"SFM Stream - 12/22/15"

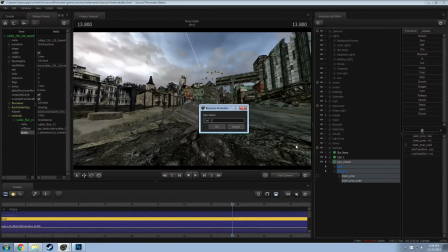[55:20]
This is going to be cart 1, wheel 1.
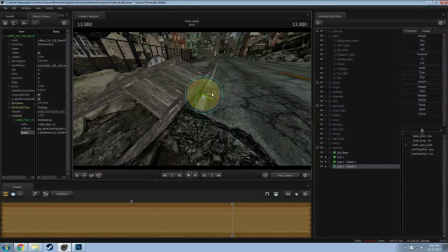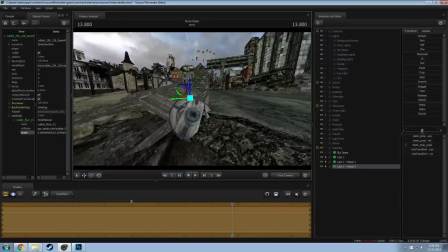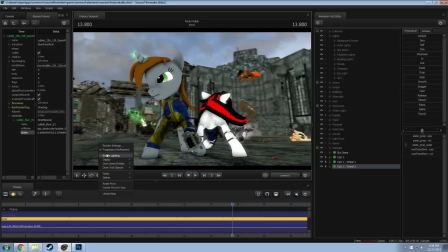[55:56]
minor, but I think with the lighting in the background, it should actually stand out then.
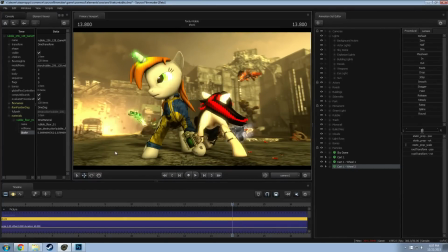[56:05]
Well, there was a lot of air balloons because they did bring up that Pinkie had Pinkie had her air balloons, so technically there was those.
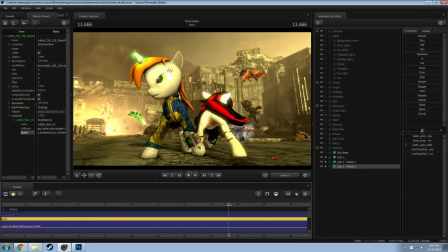[56:20]
But that would be like super creepy to have floating around in the background here, so I probably will pass on that for now. Okay, so that adds a little bit there. I don't know. Oh, do I need to turn those on?
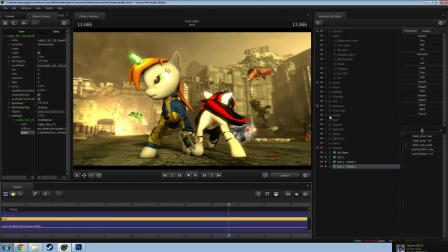[56:36]
I thought I had small little rocks floating around here. Ground pebbles.
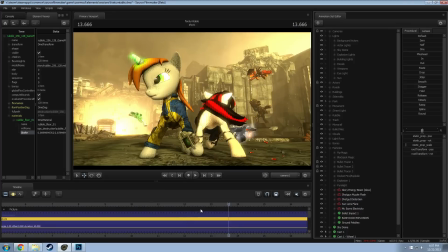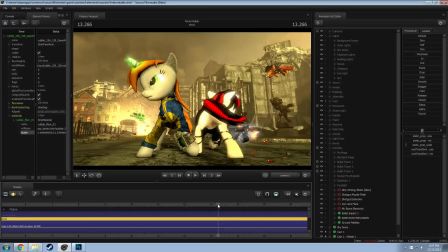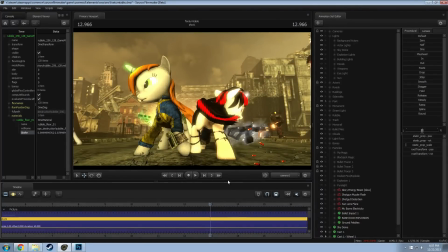It would add a comedic factor. I just don't know how to put a Pinkie balloon. I mean, like,
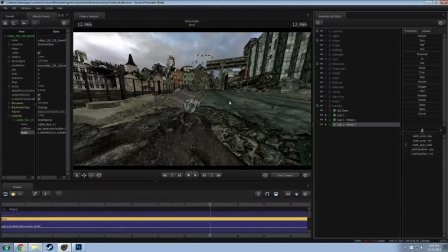[57:10]
here, we will attempt a Pinkie balloon, just because it would be funny.
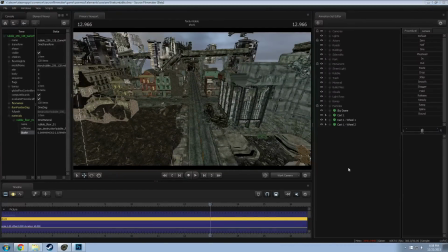[57:20]
So first we need the balloon.
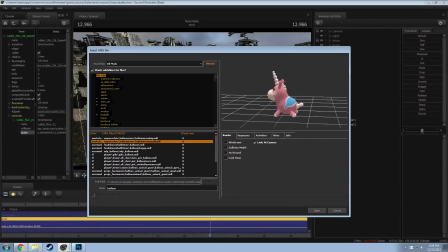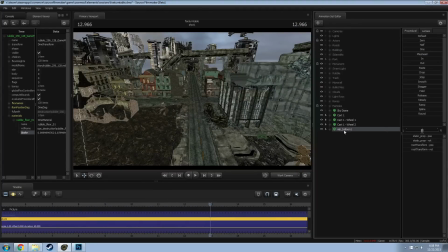[57:28]
Okay, so we'll take this one, and then we will make a Pinkie.
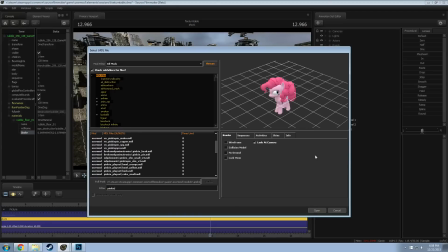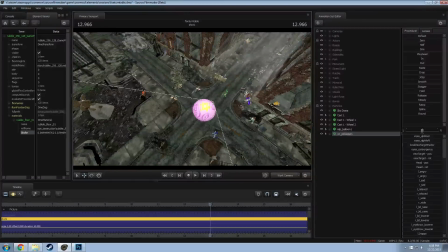[57:46]
And then we will create a hybrid.
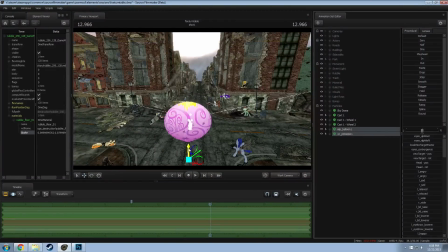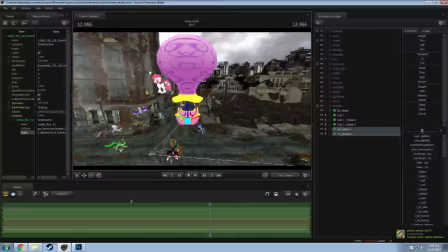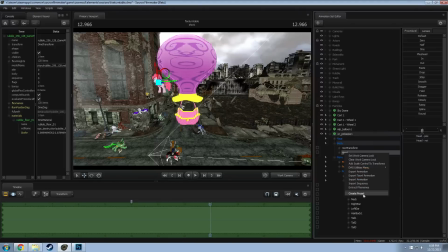[58:14]
Well, actually, I might as well just do the head. I can hide her body in her head.
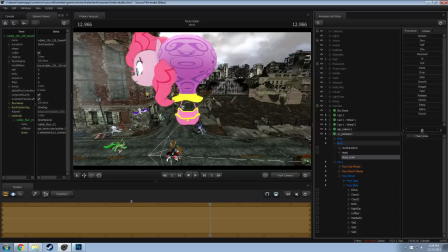[58:21]
Whoop.
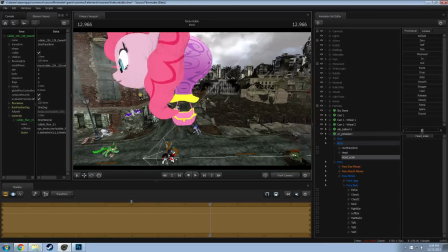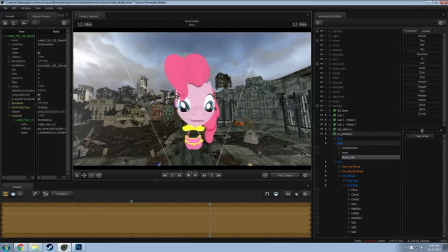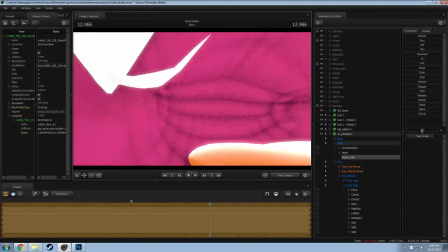[58:32]
What guy with that little legs?
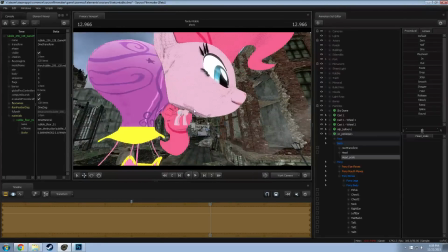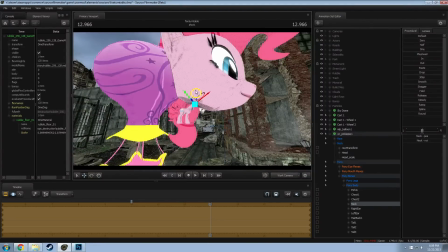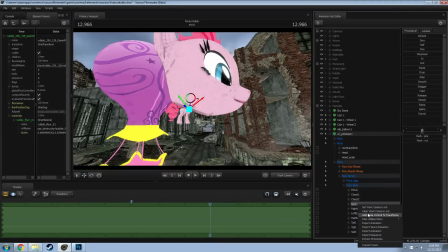[58:46]
Might need to increase the size of the neck too. I'll worry about that later. So I need to do just two. That would be her neck. I want to move into her body.
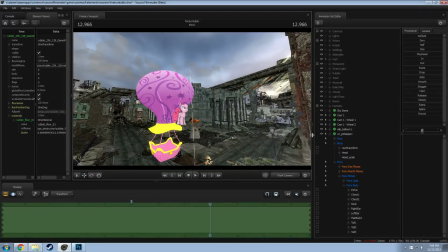[59:06]
I think I broke. Oh, I forgot to. Hold on. I think her hair might be busted.
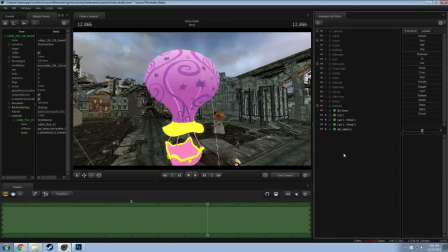[59:14]
Yeah, got a lot of them doing. Jiggles don't like scaling.